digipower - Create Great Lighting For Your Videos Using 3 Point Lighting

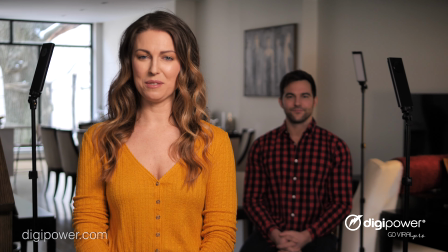If you're a content creator, let me show you the difference between bad lighting and professional lighting.
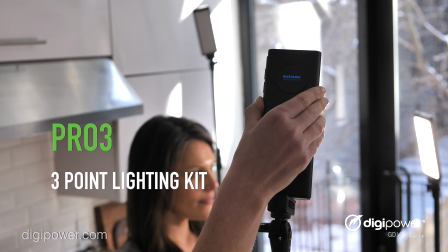DigiPower gives content creators everywhere the lighting accessories necessary to take their videos to the next level. Today we'll be demonstrating a three-point lighting setup using our latest lighting kit, the Pro 3 3-point lighting kit.
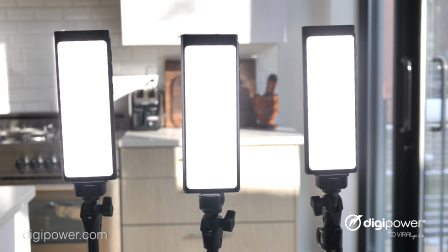The Pro 3 3-point lighting kit comes with three lights, each with 180 LEDs, 25 brightness settings,
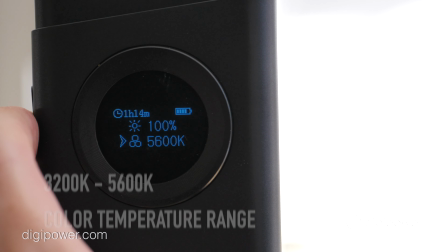3200K to 5600K color temp range, and a 5,000mAh built-in charger power bank.
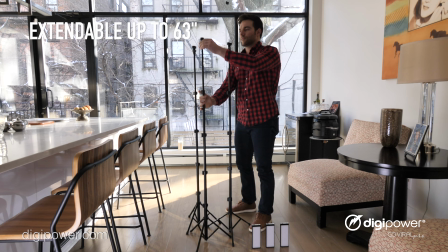The Pro 3 also includes three light stands, each extendable up to a max height of 63 inches,
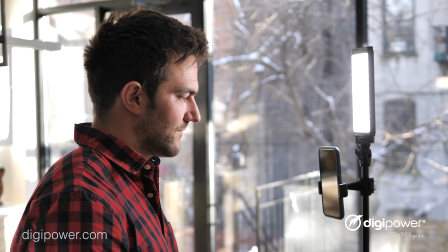giving you exactly what you need to create amazing-looking video content. The key light is the main light source.
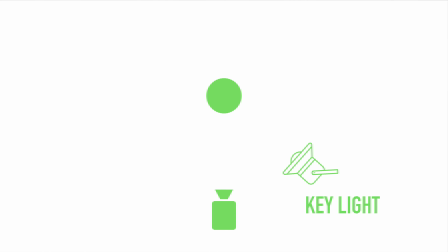Whether positioned to the right or the left, the fill light will be opposite of the key light. The fill light cancels out shadows created by the key light. This is what it looks like with just the key light on.
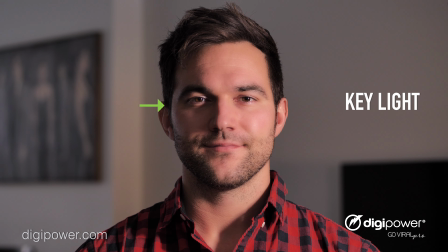As you can see, the shadows are still dark on the other side of the subject's face until you turn on the fill light.
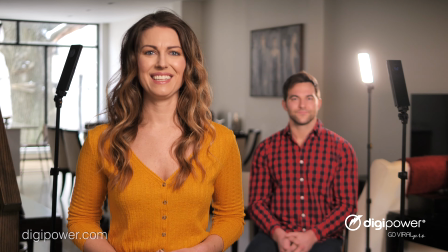This gets rid of the shadow on his face. Last but not least is the backlight.
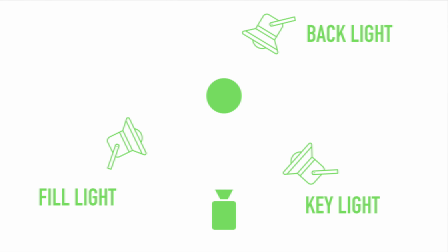A lot of content creators don't even think to add a backlight to their videos, which can make the subject sort of blend in with the background.
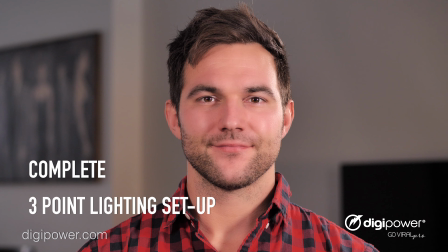The backlight separates the subject from its background and provides you that depth of
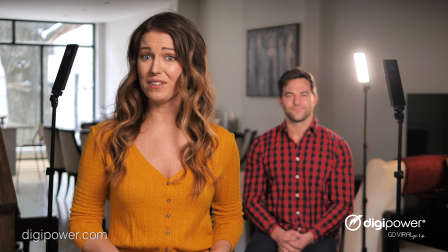field which can be the difference between an amateur video and a truly professional one.
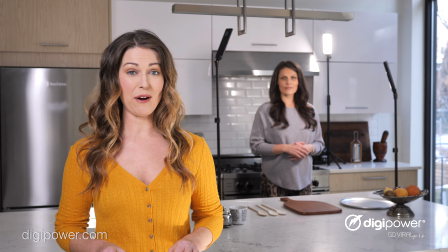To apply three-point lighting using DigiPower's Pro3 lighting kit to an instructional video,
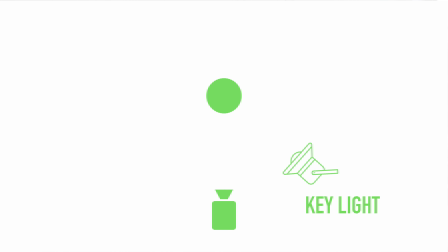simply place the key light, your main light source, to either the right or left of your subject.
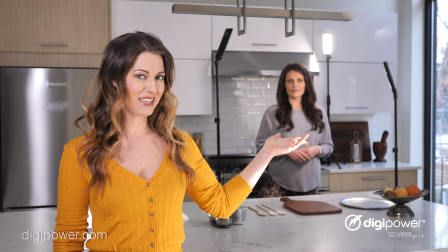Your fill light will be on the opposite side of the key light, taking the shadow off the opposite side of the subject.
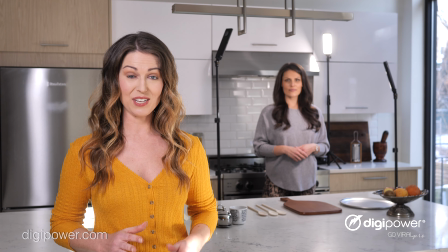And to separate your subject from the background, your backlight is positioned behind the subject,
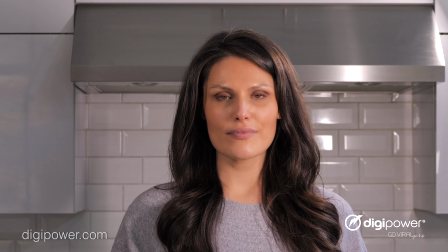making them really pop out on screen and giving your instructional video that polished look you see in TV cooking shows.
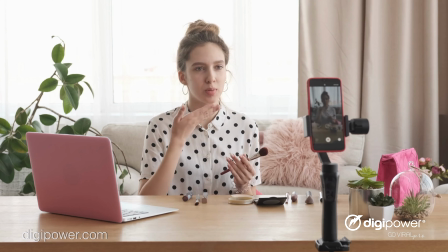If you're a filmmaker or content creator who wants to take their videos to the next level, our Pro 3 lighting kit is exactly what you need.
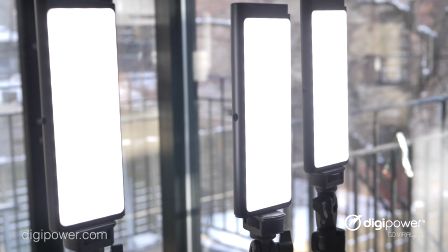Visit our website to find out more information on this product. Thank you.